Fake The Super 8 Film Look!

Hey what's up? So I kind of randomly started putting together this camera rig because I really wanted to try to recreate some 8mm type video.
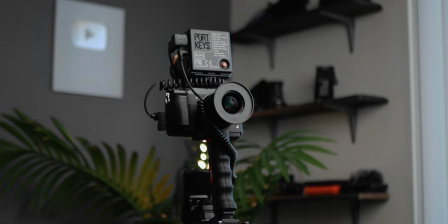(0:09)
Now I don't have an 8mm camera to shoot with so the next best thing would be to create a little rig that kind of emulated the 8mm look. So I have my GX85 and a new lens which I'll talk about in a second and I got the LIE EVF which I did a review on. You can check that out right up there, but then I got this little battery pack Which is the same one that I used on the EVF video and then this
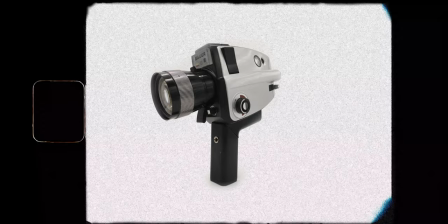(0:34)
pistol grip which most eight millimeter cameras back in the day Had pistol grips like this so if I want to try to recreate
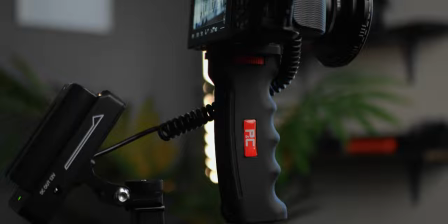(0:40)
the eight millimeter look I'm gonna try to shoot like I would shoot with an eight millimeter camera, so I'm gonna shoot it in this configuration I'm gonna use the light EVF to give me four by three crop markers so I can frame my shots better And I'm gonna turn my IBIS off because I don't want any smooth video I want it to be a little shaky and gritty just like the old 8mm cameras were back in the day So let's go out on a quick hike I'll shoot with this and then I'll show you how I graded the footage to try to make it look like an 8mm film
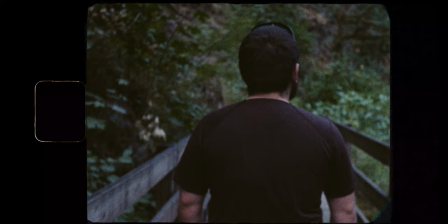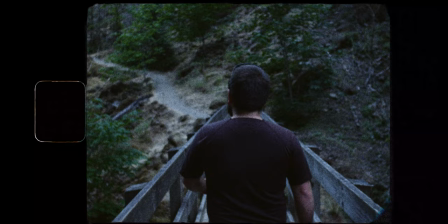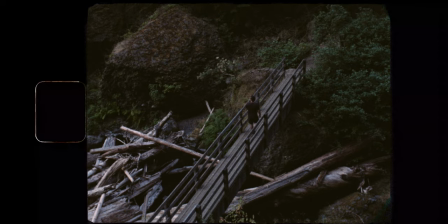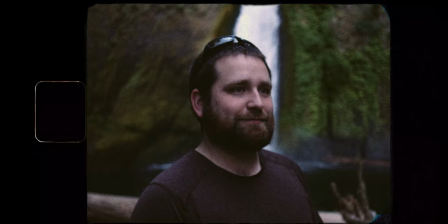So yeah, that whole little sequence was filmed with the GX85 So now let's jump into Premiere and I'll show you how I grade this footage And I'm gonna be using film convert to do most of this But you can create a very similar look by just using the color wheels adding some grain
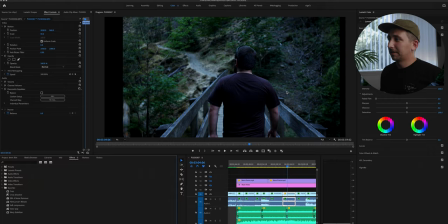(2:16)
and Adding a film border as well and all those things are pretty easy to find for free online So it just might take a little bit of digging So here's an image that we'll start with this was shot in the GX 85 24 frames per second And as you can see it's nice
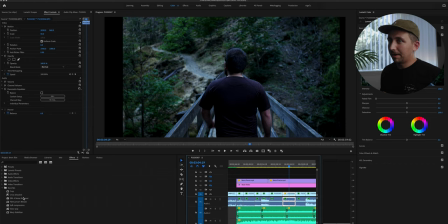(2:30)
and shaky because I took off the ibis So what we're gonna do is we're gonna add Film Convert Nitrate, and we're gonna choose the camera that we used.
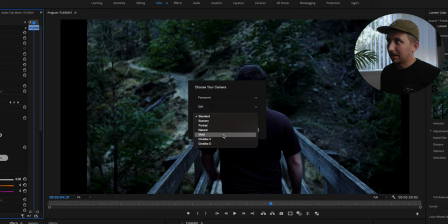(2:38)
I used the GX85, so Panasonic. They don't have the GX85, but they have the G85, and I shot it in semi-V.
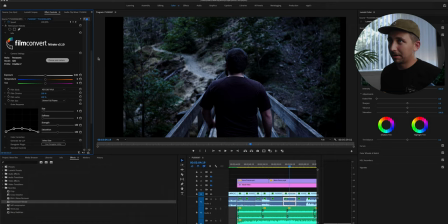(2:46)
The G85 and the GX85 have basically the exact same color science. And now it's gonna apply the proper colors and contrast to this footage because it knows what it was shot on.
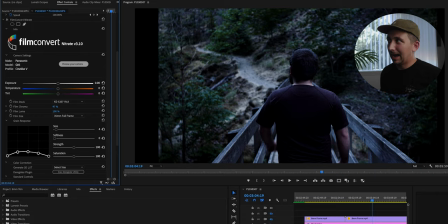(2:55)
Next thing I'm gonna do is I'm gonna take the film chroma down a little bit, because I don't really like how much magenta got pushed into it,
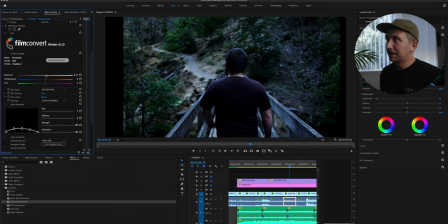(3:01)
So I'm going to take it down to about 50% on the film chroma maybe 45 and then it looks a little dark So I'm gonna bump it up just a little bit down here on the film size We don't want to use 35 millimeter full frame because
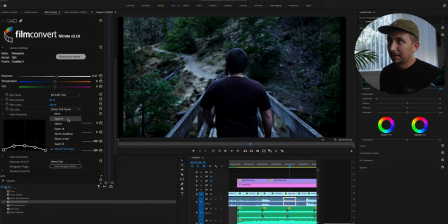(3:16)
that's not what we're trying to go for I'm trying to go for a super 8 look so you can either use super 8 or 8 millimeter I'm gonna use super 8 and what that's gonna do instantly is going to add the 8 millimeter film green And as you can see it pushed the softness to 68 And that's gonna soften up the image a lot,
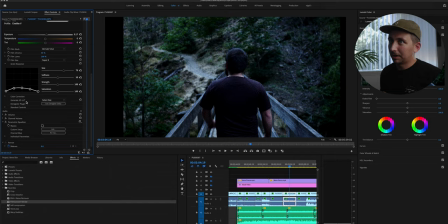(3:34)
but it's almost too soft for me So I'm gonna take that down to about 45 and then we're gonna go down here and I really wanted to recreate
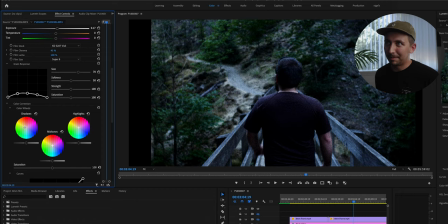(3:42)
like some of the old 8 millimeter stuff that I've watched what I'm gonna do is I'm gonna take these shadows and move them to a
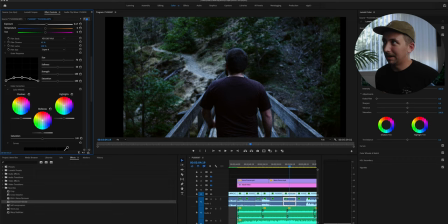(3:50)
more warm tone What that's gonna do is kind of give us a little bit of a fade and make it look pretty
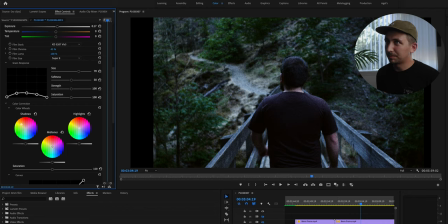(3:57)
old and vintage And then I'm going to take the mid-tones and just push them ever so slightly to the magenta.
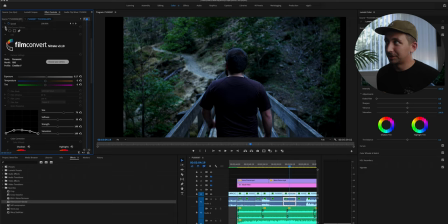(4:03)
As you can see if we toggle on and off the Film Convert, it's taking it from a very digital looking image to a very non-digital looking image. And I feel like the grain that Film Convert adds actually looks pretty believable, at least to my eye.
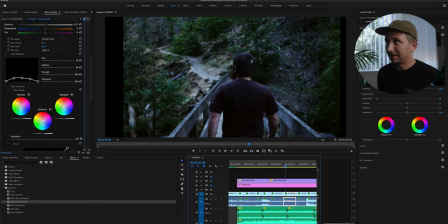(4:18)
So now that we have our basic grade, what I'm going to do is I'm going to put a 8 millimeter frame on top of this footage.
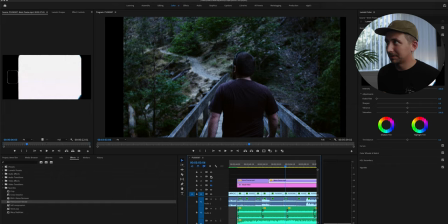(4:26)
So I found this for free online and there's a bunch of free resources that you can find these.
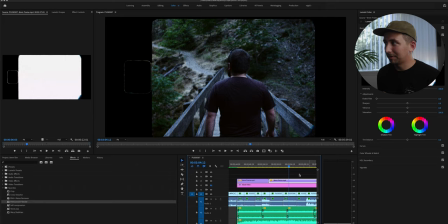(4:31)
This is with the 8 millimeter frame. This definitely helps sell the look for sure. The one thing that I didn't like is that you can see the video in this little box right here. So what I did is I took a black video, inverted it to white, and then I just kind of dragged it so that it was just covering this and just change the opacity a little bit.
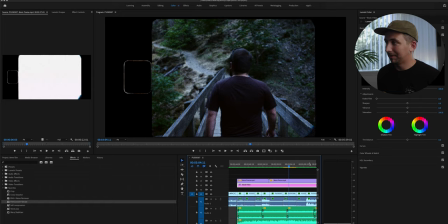(4:49)
And then what that's gonna kind of do is make it look like it's like a film burn instead of just seeing the video through this little slit. So that's basically all I did to try to recreate the eight millimeter film look.
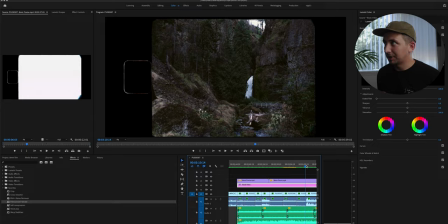(5:01)
And I just did that on all of the video clips that I shot while we were out hiking. So let's talk about this 17 millimeter F1.4 by TT Artisans real quick. I do wanna say that TT Artisans did send this out to me, but they're not paying me to say anything nice about it. And these are gonna be my honest and unbiased opinions. So this is a very oddly shaped lens without this step-up ring, you can see that it's kind of shaped differently than most lenses are. It's a little wider towards the mount and then smaller towards the threads, but that's not that big of a deal.
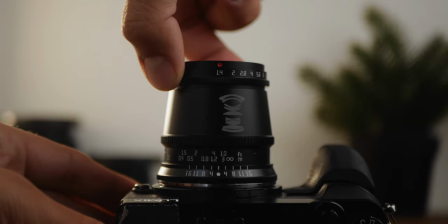(5:34)
This is an all-manual lens and it has a pretty nice focus throw and the aperture is clicked, but it's a very subtle click.
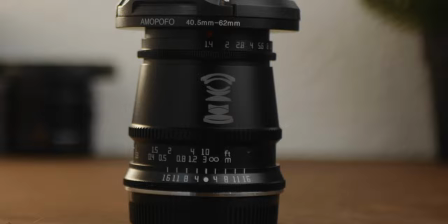(5:39)
The only things that I don't like about it are that all of the markings are printed on there and not engraved, so they could scratch off. And at f1.4, it's not the sharpest lens in the world. I tested this lens against my 15mm f1.7, which is what you're seeing me on right now.
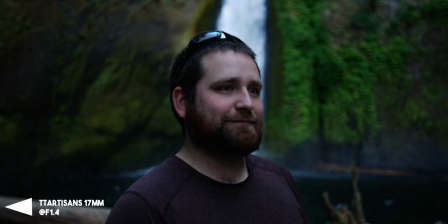(5:56)
And as you can see, the TT Artisans at f1.4, it looks really good,
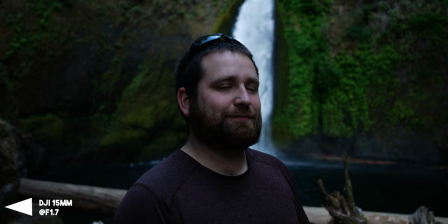(6:00)
but when you compare it to something like the DJI 15mm f1.7, the DJI is a bit sharper. But once you start stopping this down to about an f2, this lens gets really sharp and basically just as sharp as the DJI. This is the second lens that I've used by TT Artisans, and I really like what they're doing.
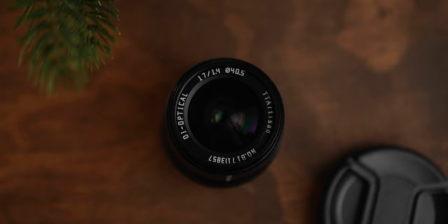(6:17)
They're putting out some really affordable lenses and this lens actually comes in the Fuji X and Sony e-mount as well It runs you about a hundred and forty bucks brand new and it's a great little lens if you're looking for something That'll give you about a 38 millimeter field of view and this is a perfect lens to shoot a array of different subjects If you want to check it out, I'll have a link to it in the description below. Thank you TT artisans for sending this out to me It was super fun to use.
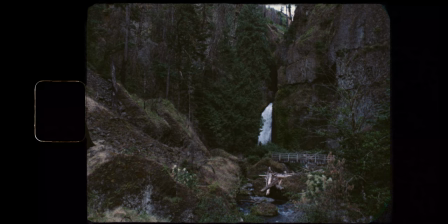(6:40)
So anyways I hope you enjoyed that quick video on how you can try to recreate the 8 millimeter film look with any camera that you have Again, you don't need all this stuff. Having just a pistol grip would probably get you most of the way there. Anyways, thank you so much for stopping by. If you enjoyed my video, it'd be really cool if you hit the like button. And if you enjoy my content, feel free to subscribe. If you'd like to watch some more of my videos, you can click on either side of my face. Once again, thank you so much for stopping by, and I'll catch you all next time. Later.